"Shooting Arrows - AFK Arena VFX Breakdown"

Hello everyone, Ken from Ken Has VFX here, back again with some VFX breakdowns.
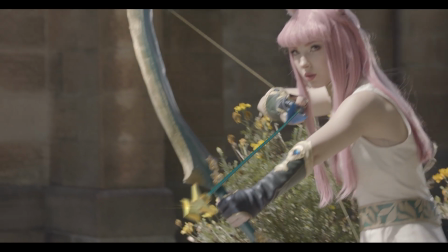(0:20)
Today we'll be going over more of the VFX done on a little project I did with Deerstalker Pictures a little while ago, this time focusing on the arrows.
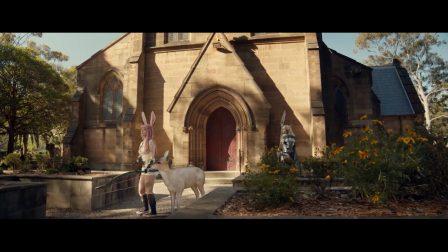(0:29)
Pew pew. This is the second video in a series where I go over my VFX methods.
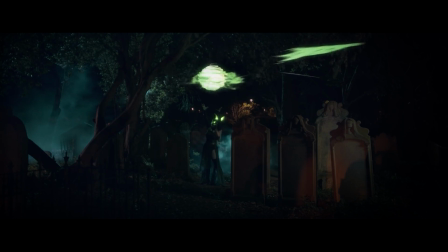(0:33)
Check out the first one here. Let's get straight to it.
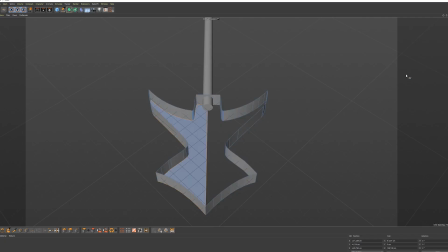(0:38)
Here we are in Cinema 4D, modeling the arrow off a physical prop we had on set.
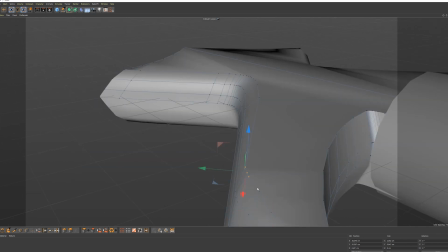(0:45)
Always good to use a combination of practical effects and visual effects.
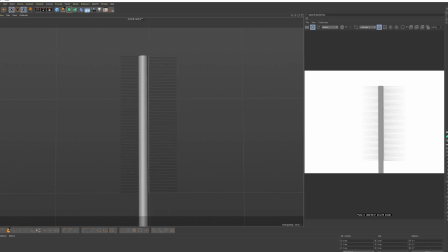(0:49)
At the rear of the arrow we used the Cinema 4D hair engine to create the fletching look.
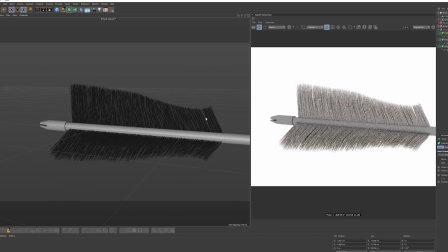(0:58)
And there we go, we've got ourselves an arrow. Next, throw a couple of metallic textures onto it and move through to the lighting.
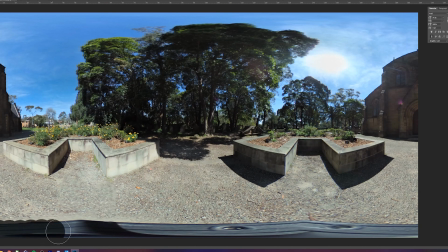(1:06)
This takes us to a 360-degree photo that I took on the day. I'll always do this if I can, because we can then apply that to a dome light in Cinema 4D.
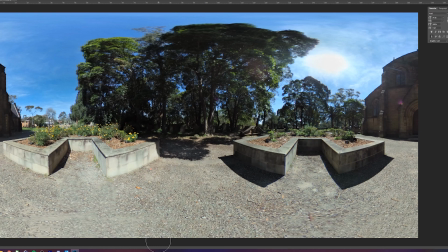(1:15)
That helps project a unique light quality, unique to the day and the location.
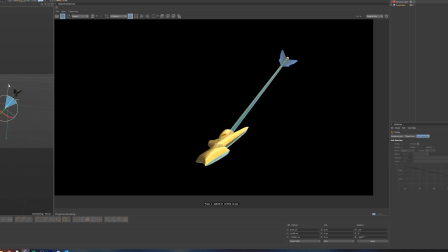(1:21)
This really helps make any object we want to sell to look real, start to look like it belongs in the shot.
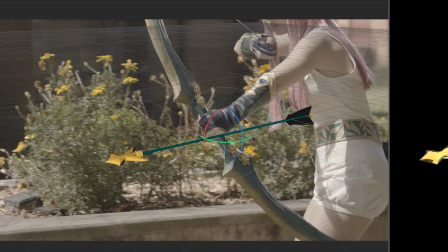(1:31)
Now the sun is very high in this shot, so we just needed a little bit of extra directional lighting to help sell the lighting quality on the arrow.
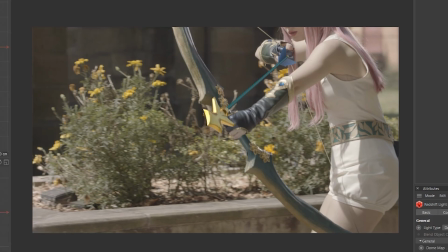(1:40)
Next, we have to track the arrow into the shot, which was a difficult one to be honest.
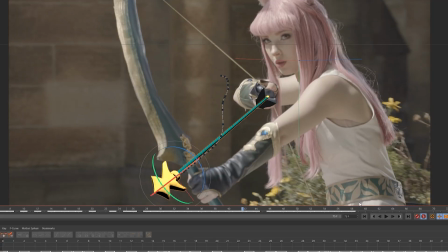(1:44)
We have a camera tracking or dollying to the left, and 2 points to respect on our actor here.
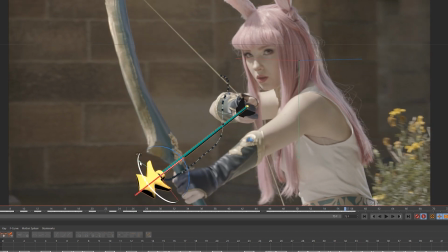(1:50)
The rear back right hand holding the back of the arrow, and the front of the bow. As you can see here, you can see me rotating to try and match these 2 points up.
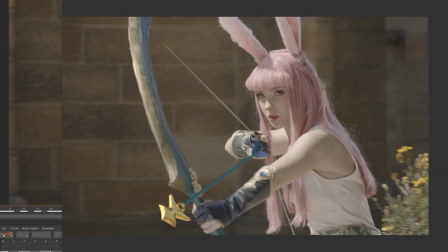(1:58)
I had to do a lot of hand tracking in this one, and I'm not, to be honest, very happy with the final result. Let me know what you guys think in the comments, or if you got a better idea on how I could have done this.
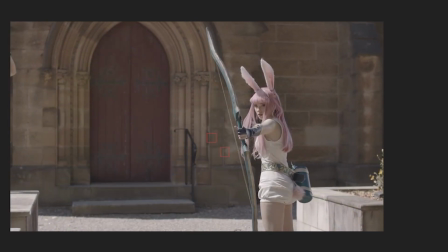(2:13)
Next, we get to actually fire this arrow. Here we have a combination of 3D and 2D animation.
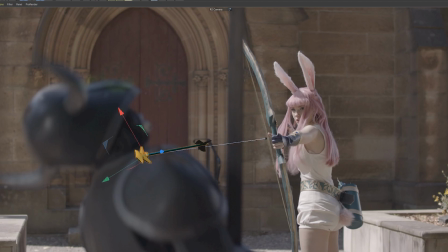(2:19)
In Cinema, I animated the arrow so we had that nice perspective look, and in 2D, when she was walking in.
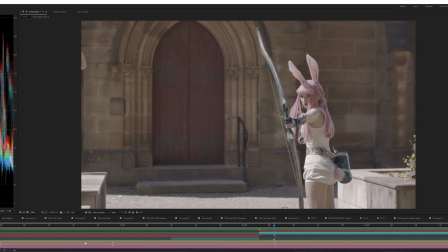(2:29)
This arrow flies from the bow and makes impact with our zombie. We just needed some extra elements to zhuzh it up a bit.
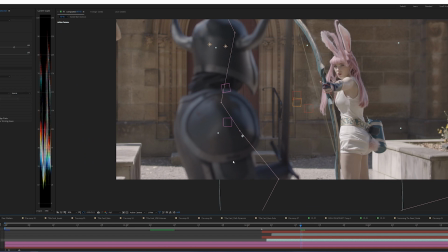(2:36)
Here we have some lovely giblets that we've made green to match our zombie color scheme.
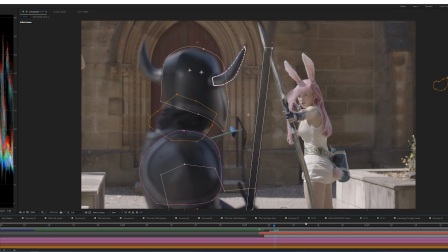(2:42)
Then with some rotoscoping, created a mask, and there we go.
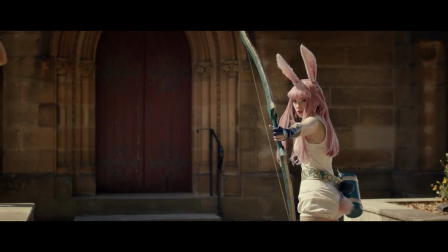(2:47)
Bam. He dead. Next, shoot me in the face. That's right, that's me in that outfit.
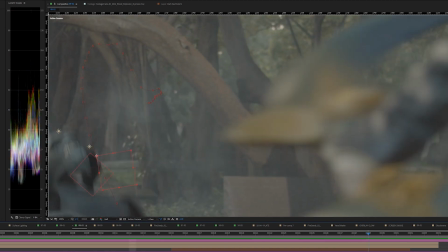(2:53)
Had a lot of fun there. Let's get rid of that neck patch.
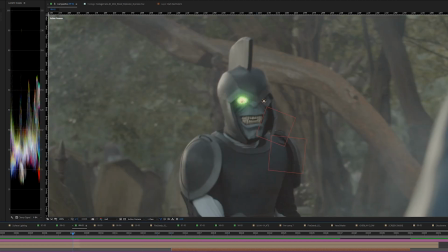(2:57)
After some light tracking, we added my beautiful green eyes next to the arrow itself.
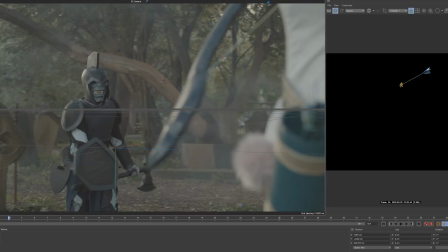(3:04)
Again, animated in Cinema 4D, traveling from the right of frame to the left of frame, away from the camera, so we got that perspective.
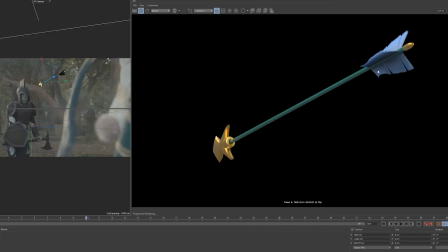(3:12)
Then track the head so it would travel down with my movement.
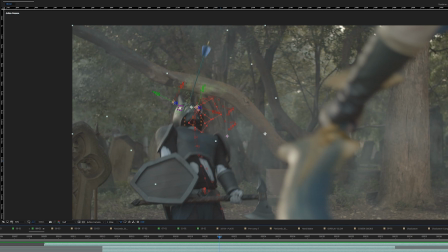(3:17)
Added some extra giblet action over the top of the face, like in the previous shot.
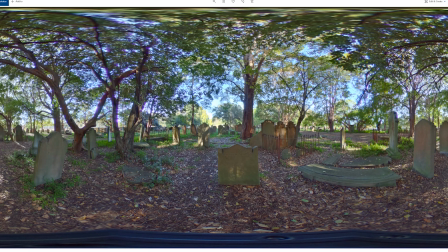(3:22)
And then of course we grabbed our 360-degree photo to add that realism.
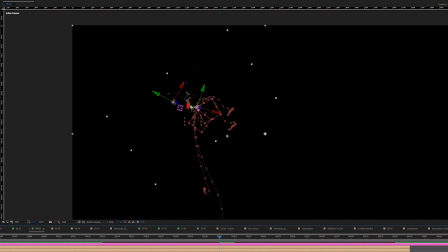(3:27)
Lastly, something that really helps in these shots is motion blur. With a lot of the tracking issues that I had,
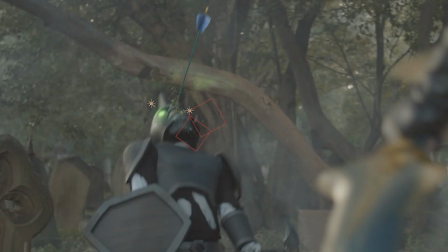(3:34)
adding a bunch of motion blur really helps smooth over those little hitches you get from strange tracking errors sometimes.
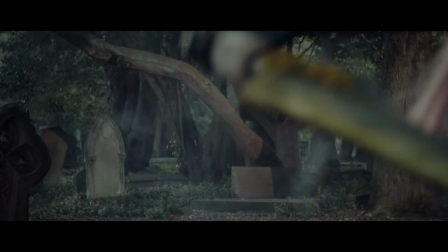(3:44)
Alright, next shot. This was quite an easy shot to achieve.
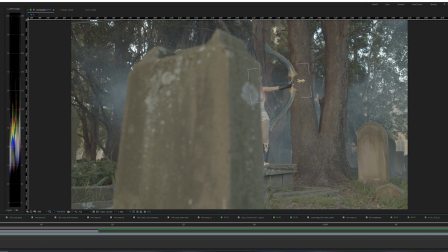(3:49)
Everything's nice and profile, so no 3D animating here, just grabbing a single frame profile shot of that arrow, tracking it into the shot, and animating literally 2 keyframes, one on the release and the other one on its furthest travel path outside frame.
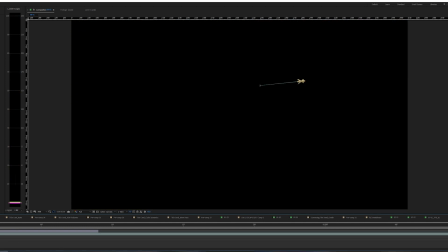(4:06)
The only other thing we really needed to do was a small amount of masking at the beginning from that foreground tombstone, and we're done.
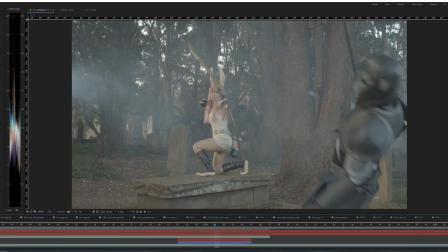(4:16)
Here we have a physical arrow sticking out of our actor's chest on the right. First we need to create a Photoshop plate to cover that up until the point of impact.